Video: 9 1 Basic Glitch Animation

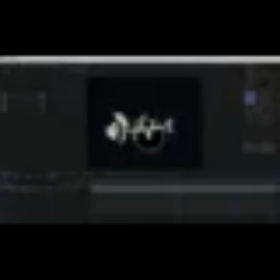499s
The desired glitch effect appears due to this contrast.
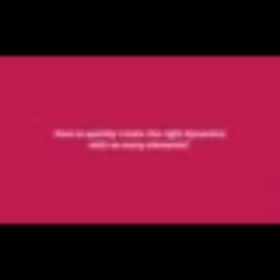504s
The remaining issue is how to quickly create the right dynamics with so many elements.
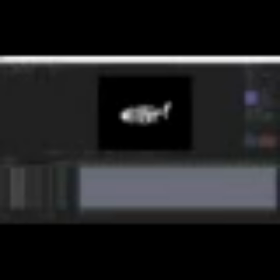510s
There is a very simple solution for this logo. Here's the plan on how we're going to create basic animation.
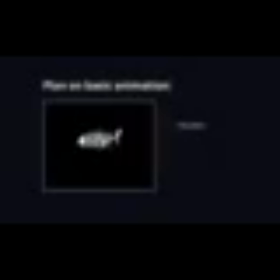517s
First, we will analyze the entire logo and set the keyframes. Next, we will animate the elements of the logo, the skeleton, separately. After that, we will get to revealing the letters. Finally, we will add textures.
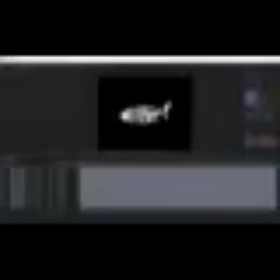541s
Let's get started. Open the composition with this logo. Select all the layers.
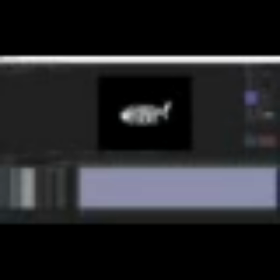547s
Parent them to the null object. Now let's create the general dynamics.
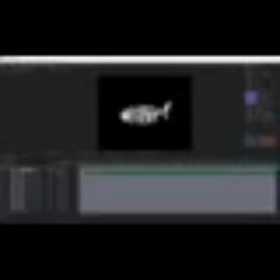552s
Switch the keyframes into toggle hold, of course. Let's animate position and scale, create keyframes for the final position of the logo, and move them a little farther on the timeline. At the beginning of the animation, the logo will be enlarged, and the head will be in the center of the composition.
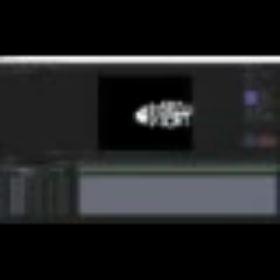571s
It will appear first. Next, move and change scale. It is important not to move it too far. Do not overdo it with scale as well. Let's create movements similar to those from the original logo. When working with the movements, be guided by your taste. Just don't move them too far from the center.
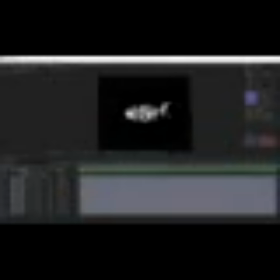Let's move the keyframes closer to the beginning of the timeline and move the layers
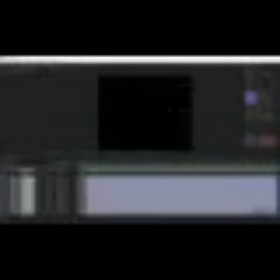603s
forward a few frames so that the logo is not in the composition in the beginning. The timing of the animation is currently too long. Let's speed it up. Move the keyframes closer to each other.
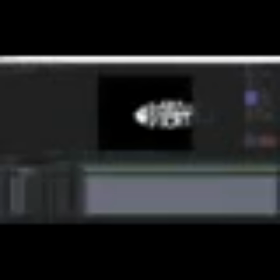Let's see the result.
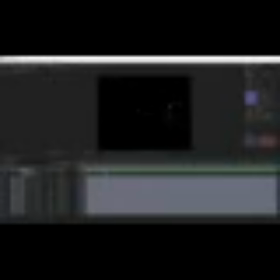We have set the keyframes. Now let's distribute the keyframes more randomly to avoid position and scale being displayed simultaneously. This will make the animation more diverse and similar to the original.
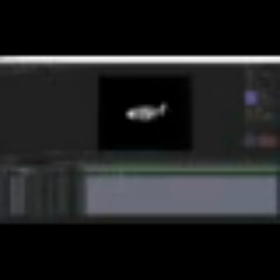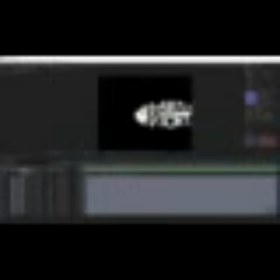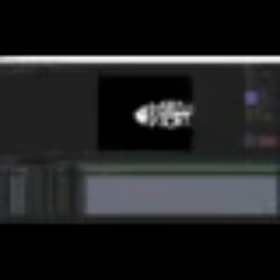678s
Now that we've adjusted the general dynamics, we can move on. Let's create the reveal of other logo parts. They will appear randomly one after another. When the main animation is over, all the elements must be in the final position. Let's reveal the skeleton.
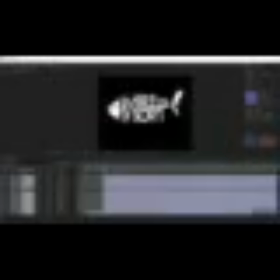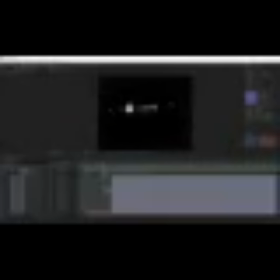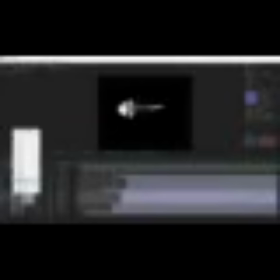716s
I will paint the layers with the letters in orange for convenience.
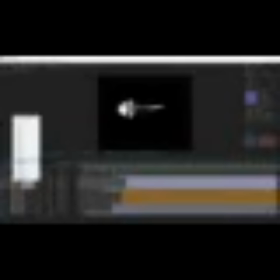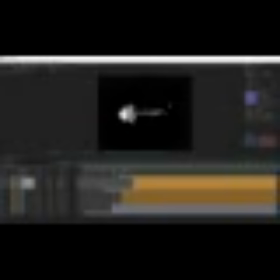Let's animate skeleton elements by animating position and scale.